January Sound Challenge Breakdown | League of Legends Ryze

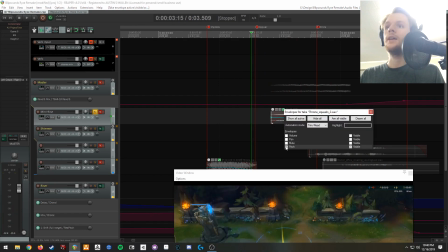And so I found that little squeak, but when I added in pitch delay, pitching up an octave instead of down an octave,
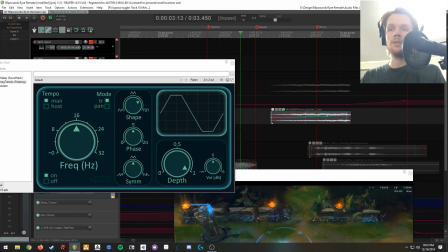throw in some tremolo at full depth instead of only having a partial stutter. And after that, I threw in a ring modulator.
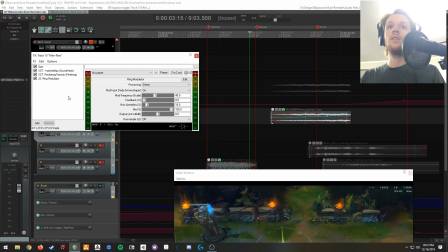It wasn't cutting through the mix very well, and so adding the ring mod with a wave shaper attached helped it be much more apparent.
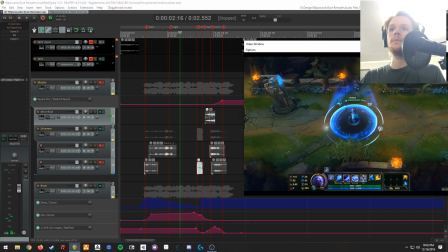I just felt like it gave Ryze himself more presence as he's coming out
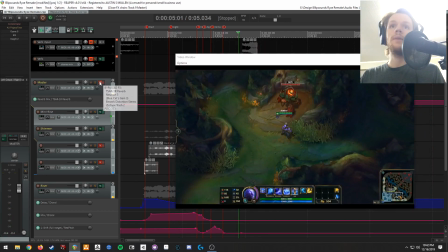of the other end of the teleport. So the last thing we have to look at is the master effects.
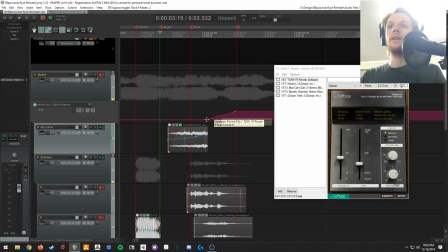So I have my reverb first, and I only have it coming in at all at the very end part.
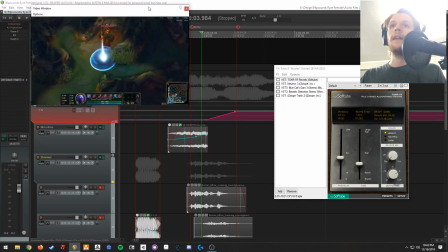If I had the reverb on the whole time, it sounded like he was indoors to me.
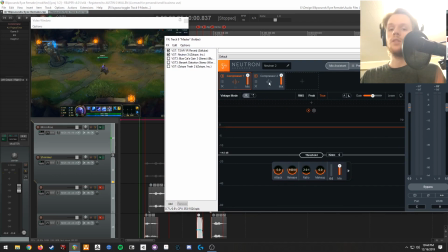I have two compressors here. This one is just for glue, so to glue all of the effects together so that they sound like they're in a similar dynamic range. And then this compressor is only working on the low end. Next, I added the Berserk distortion.
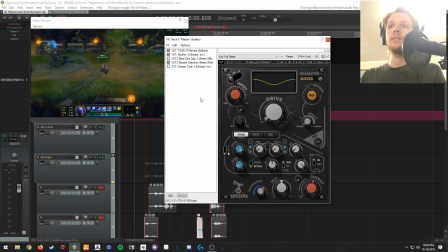I liked the tone that it gave, but it's pretty extreme most of the time. So I have the drive all the way down and only halfway on the mix.
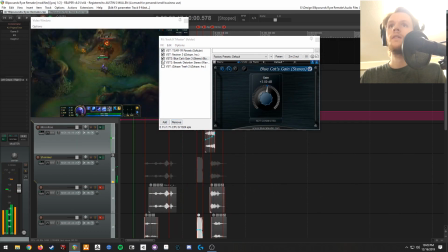And width.
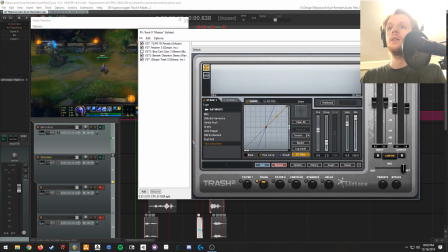Adding an instance of trash to the master. The only thing I'm using here is some light tape saturation.
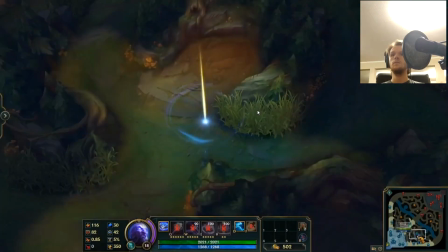Welcome to my breakdown of the Ryze Realm Warp. So when I first got the video, it has no sound in it, and on the one hand, it's really exciting because I get to create whatever I want. On the other hand, I have nothing to work off of. In this case, it really is just all visual. What do I want it to sound like? And I did some iterations on it, and I tried to focus more on an ethereal aspect of it, where there were all these like soft fade-in sounds. And something that I tried in the very beginning was using iZotope's Iris 2,
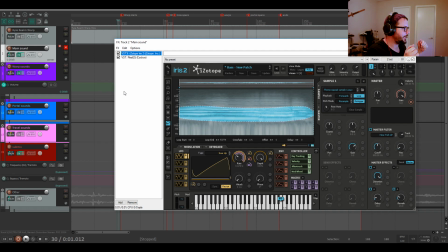which is a resampling plugin. So I dropped in one of the throne squeaks, and then I carved out some EQ frequencies. Its normal pitch was on B3.
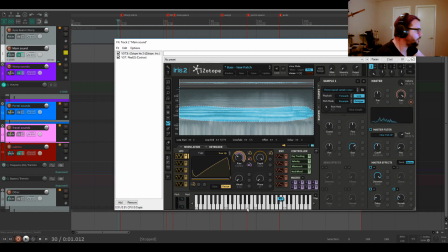but I played it just a little over an octave down on the A2.
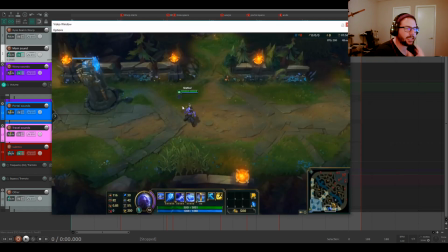And I just set it to the length of the video just to see what would happen. So I tried using that as a foundation, and I was going for something that felt, like I said, a bit more ethereal.
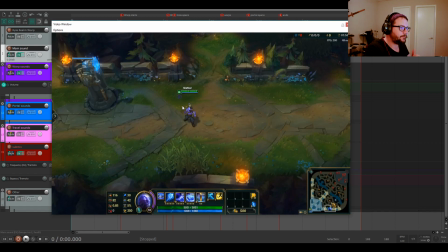And I shared it with Ryan and others, and the feedback that I got back was it feels too slow. And it made sense because this is League of Legends. It's a MOBA game, and it's extremely fast-paced. It's high intensity from the moment the match starts all the way to the end of the match.
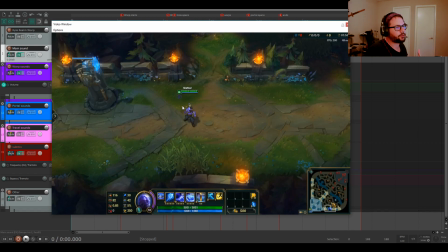And when I started to think about it like that, I started to realize this sound needs to be quick. It needs to feel frenetic. It needs to feel like everything is happening right now.
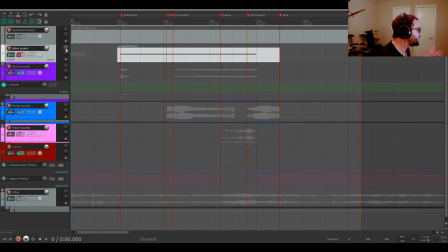So I migrated away from that idea, and this is what I came up with.
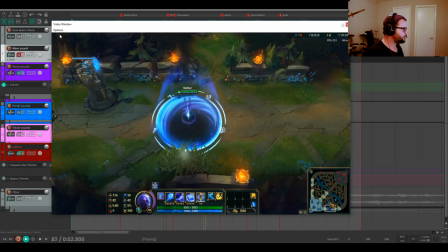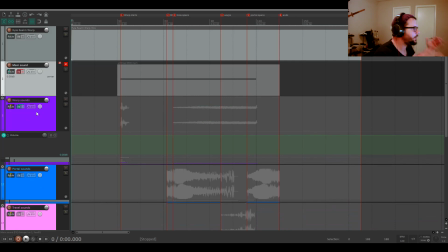So just a quick little breakdown. I believe in putting in markers. If you don't already put in markers on your session, I highly recommend that you do that. Markers help you to keep everything organized, know where things start and end, and helps you to know what sounds you still need to create.
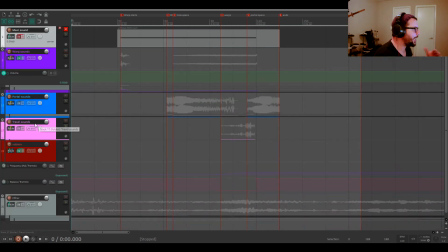In Reaper, like a lot of other DAWs, you can set up folders, and so you can keep everything contained together. I also like to color my tracks. It just helps me visually keep everything together.
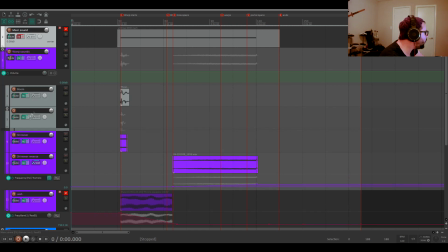So first thing I want to dive into is the warp sound, and this is what kicks the sound off.